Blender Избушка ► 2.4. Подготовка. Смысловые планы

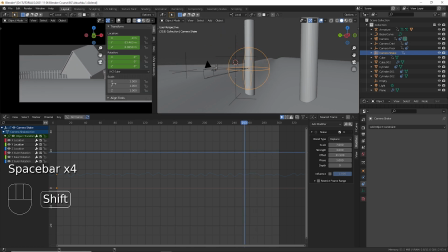3677s
долговато он успокаивается но в принципе мне это движение нравится она достаточно крупная все вот эти движения которые когда что-то падает,
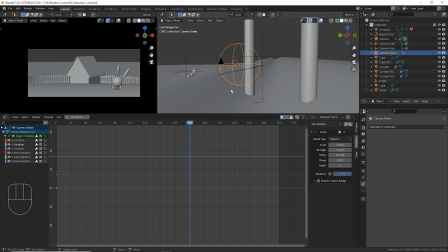3686s
они могут изначально в кадре казаться, что они слишком крупные, что слишком большое движение. Но когда у вас появится размытие движения, и когда добавится очень много остальных объектов, вы увидите, что они должны быть достаточно крупными, чтобы они читались. Если они будут мельче, они не будут производить впечатление вот такого массивности этого удара, который производится.
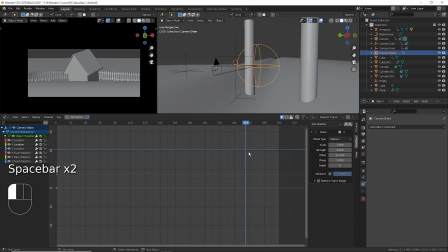3705s
Тут у нас избушка прям должна упасть, так упасть, грохнуться прям с грохотом. Поэтому эти движения должны быть достаточно крупными и не особо дрожащими по динамике. То есть они должны быть достаточно еще размеренными, медленными. То есть у нас она как бы могла бы, конечно, там вообще вот так вот очень быстро перемещаться.
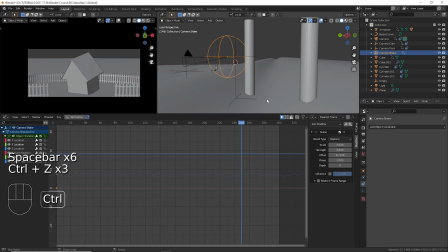3724s
Вот это вот. Но нам это не нужно. Она должна перемещаться достаточно медленно. То же самое мы копируем на ось X. Add modifier. Сдвигаем offset там в какую-нибудь другую сторону, например. Смотрим, как это будет выглядеть. По X я приберу strengs, потому что не хочу,
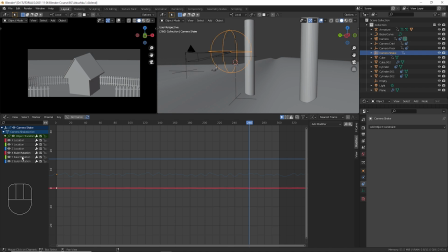3742s
чтобы его так сильно мотало. теперь то же самое сделаем еще добавим все на rotation здесь нужно настраивать модификатор чуть-чуть по-другому потому что rotation у нас измеряется не в метрах а в радианах даже не в градусах то есть то что мы делали для
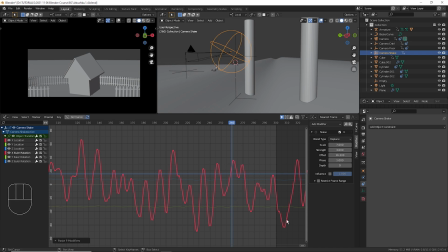3758s
location для rotation будет выглядеть гораздо больше и кстати говоря нам здесь нужно еще скопировать и rotation вот этого объекта поэтому мы после copy location shake мы сделаем copy
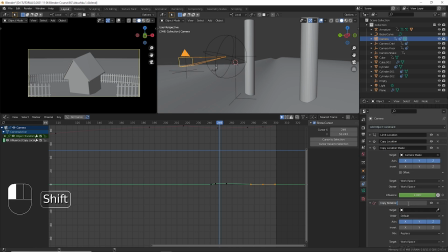3775s
rotation тоже назовем его copy rotation shake здесь тоже выберем камера shake здесь вместо replace мы выберем add то есть добавить то
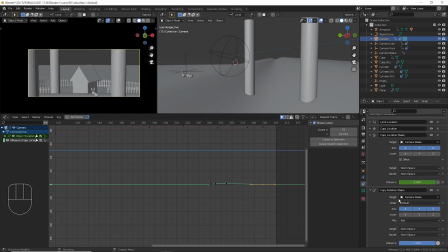3792s
есть к вращению самой камеры будет добавлено вращение вот этого объекта и соответственно мы должны ее также анимировать для этого мы выставим influence insert
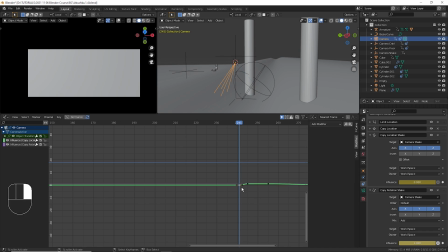3802s
keyframe и вот здесь можно сделать следующее мы можем выбрать keyframe которые у нас относились к инфлюенсу предыдущего шейка с помощью l я выделю всех с помощью ctrl c скопирую выделю keyframe следующего который копиротейшн шейк influence и нажму ctrl v чтобы их
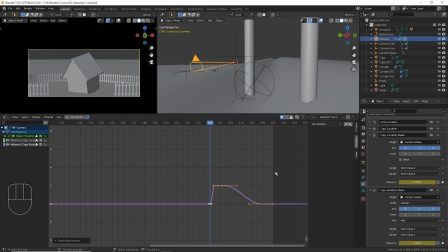3820s
сюда продублировать то есть кейфреймы можно копировать с одного канала анимации на другой с одной кривой на другую вот таким образом здесь у нас камеру очень сильно
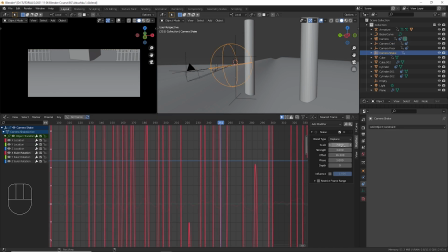3828s
мотает давайте мы это сейчас конечно убавим strength 3 это очень много там достаточно будет скорее всего каких-нибудь 0,1 но возможно побольше сделать 0,2 хорошо давайте 0,5
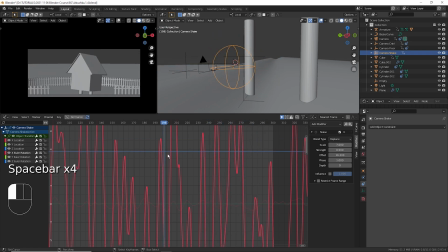возможно это многовато 0,4 ну да более-менее мне нравится единственная может быть здесь как раз добавила бы еще depth добавляет
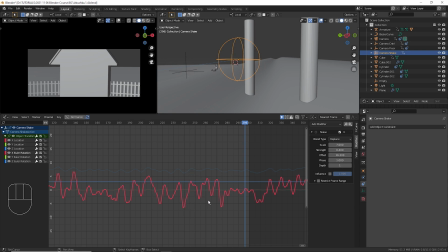3864s
еще дополнительных небольших трясок в течение больших трясок ну да так поубедительнее слегка influence
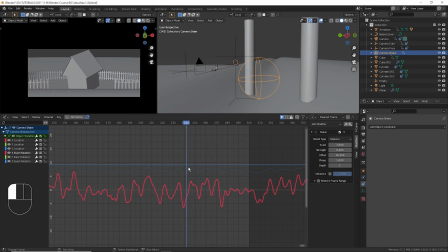3880s
мы потом подправим он очень резко заканчивает трясись мы потом сделаем чтобы оно получше было давайте скопируем эти настройки добавим их на ось y
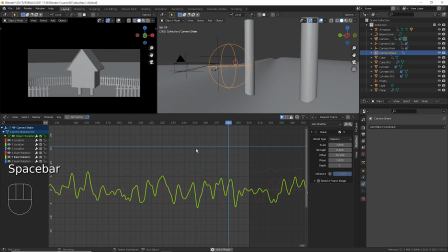3894s
сдвинем offset и уменьшим здесь strength потому что здесь перебор уже начинается и депс тоже здесь уберем 0 и скейл наверное мы здесь тоже увеличим чтобы оно медленнее это производилось и
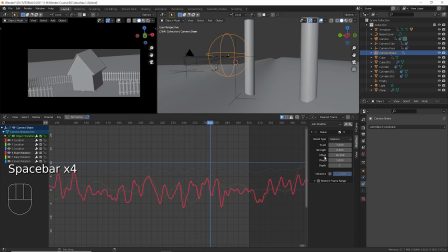3915s
насчет x тоже я думаю что все таки скейл надо чуть-чуть увеличить